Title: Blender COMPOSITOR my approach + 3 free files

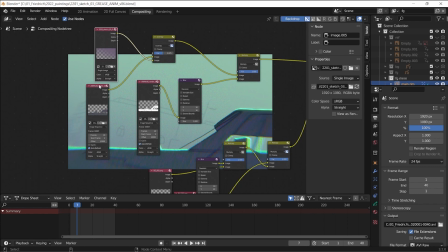[8:08]
So for example, this is not a rendered, a part that is rendered in the rendering, but a gradient that I took from Photoshop.
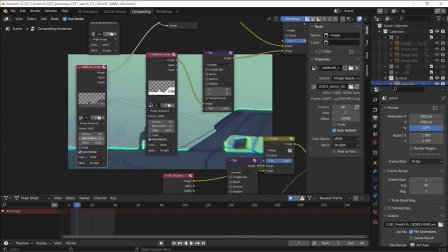[8:17]
And then this one is a rendered image actually, and actually a sequence, not only one image. And here as well.
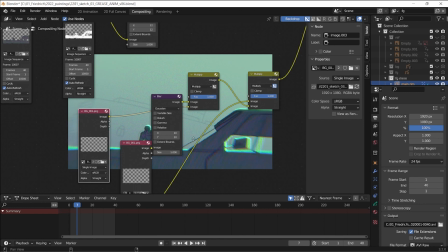[8:28]
And this I think is just the line of the background, and then I have some background parts as well here,
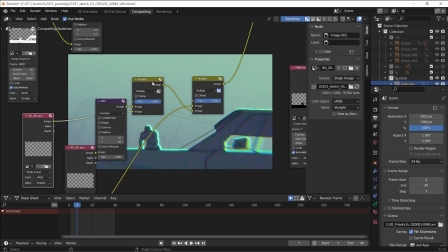[8:36]
and I all combine them little by little with blurs and put them together.
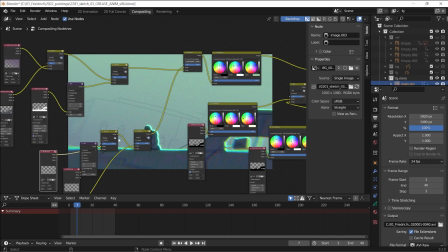[8:45]
So in the end, see how this node tree comes together, and there's the mid ground element of the guy jumping over the car,
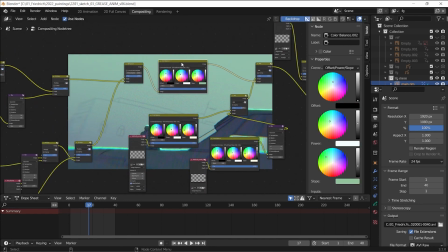[8:54]
and then I do some color balancing on different parts of it,
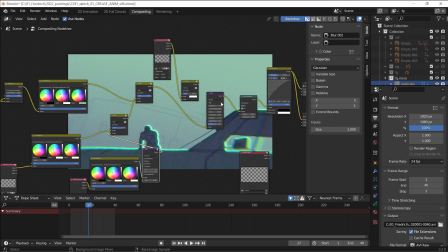[8:59]
and then I blur things again and add them together. And here I do the glare as well,
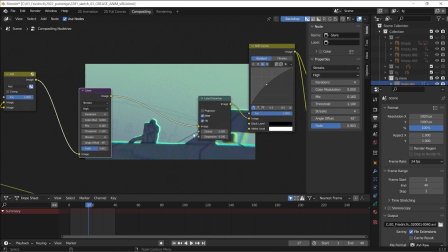[9:08]
and I wanted to show you this on this image because it is more apparent now what glare does here. So if I just
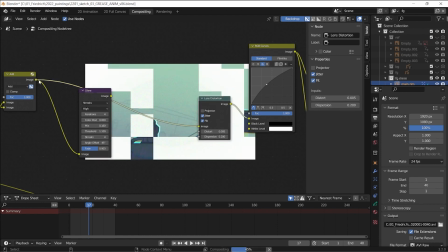[9:19]
disconnect this and connect these, then you see how
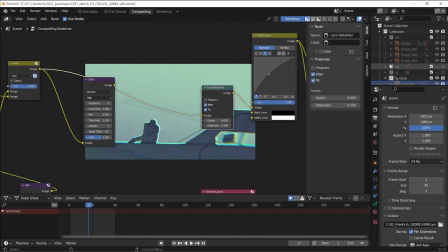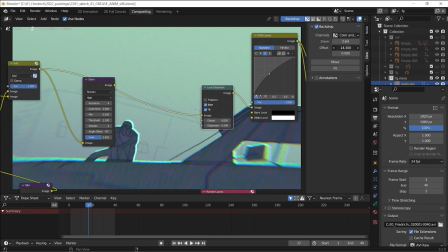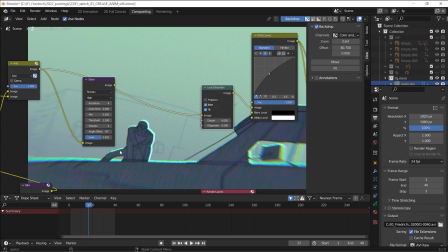[9:35]
the white or the blue highlights on the shoulder and everywhere, they're very strong and the edge is very hard. And what glare does now is sort of like taking all the
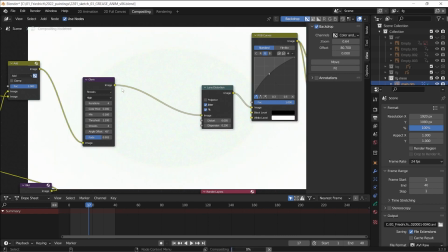[9:47]
highlights and giving them sort of like a bloom effect, like a really strong light source would do as well.
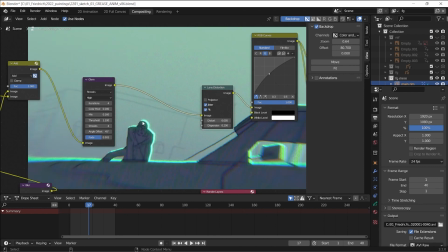[9:54]
You see how there's like, it actually feels like light on it. And you can change the how it blooms or glares sort of the white.
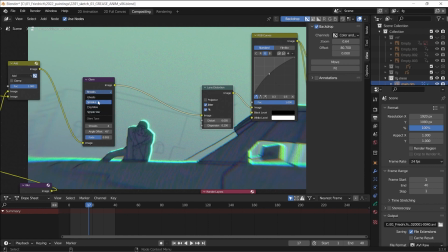[10:06]
And with these sort of settings here, just experiment with them. Yeah, and then here I pushed the image to be a bit brighter or darker.
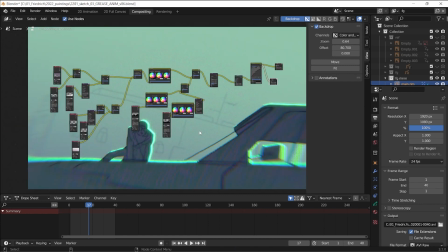[10:15]
I also will upload both of these files to my Gumroad, and you can check them out and get the whole node tree and experiment with these yourself. If this was helpful for you, please consider subscribing and liking my video down below. It helps me and this channel out a lot.
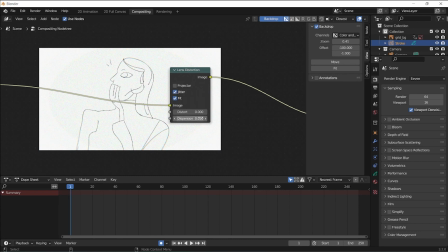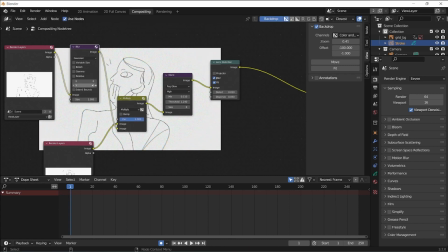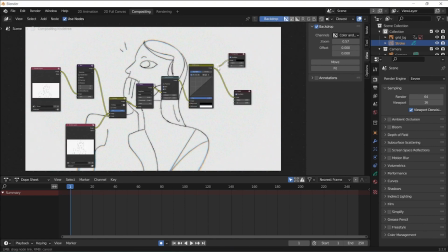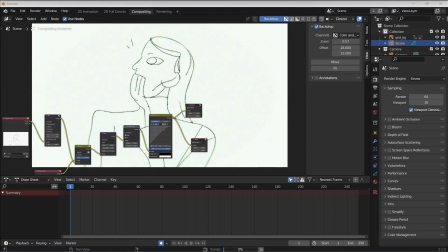Yeah, here you have it. As I said, I will put both of the files on my Gumroad so you can download them there for free and check out for yourself what you can take out of it. I really enjoyed experimenting with these and finding out some ways of compositing nice line work in Blender. If you have suggestions or ideas as well about it, please feel free to put them in the comments below. That's it for me. Have fun and see you next time. Bye bye.
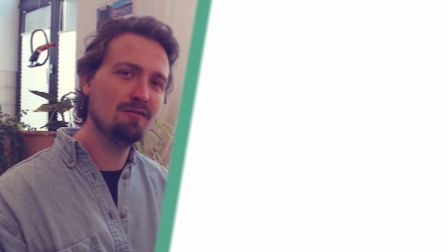[11:55]
If you like this video, you might also like more of my other videos about quick tips and tools all around 2D design.
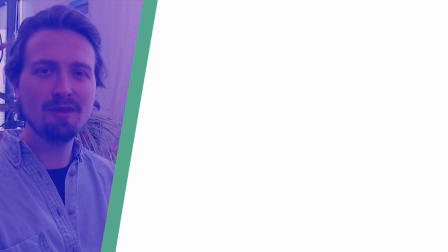[12:01]
So check them out here and see you around next time. Bye bye.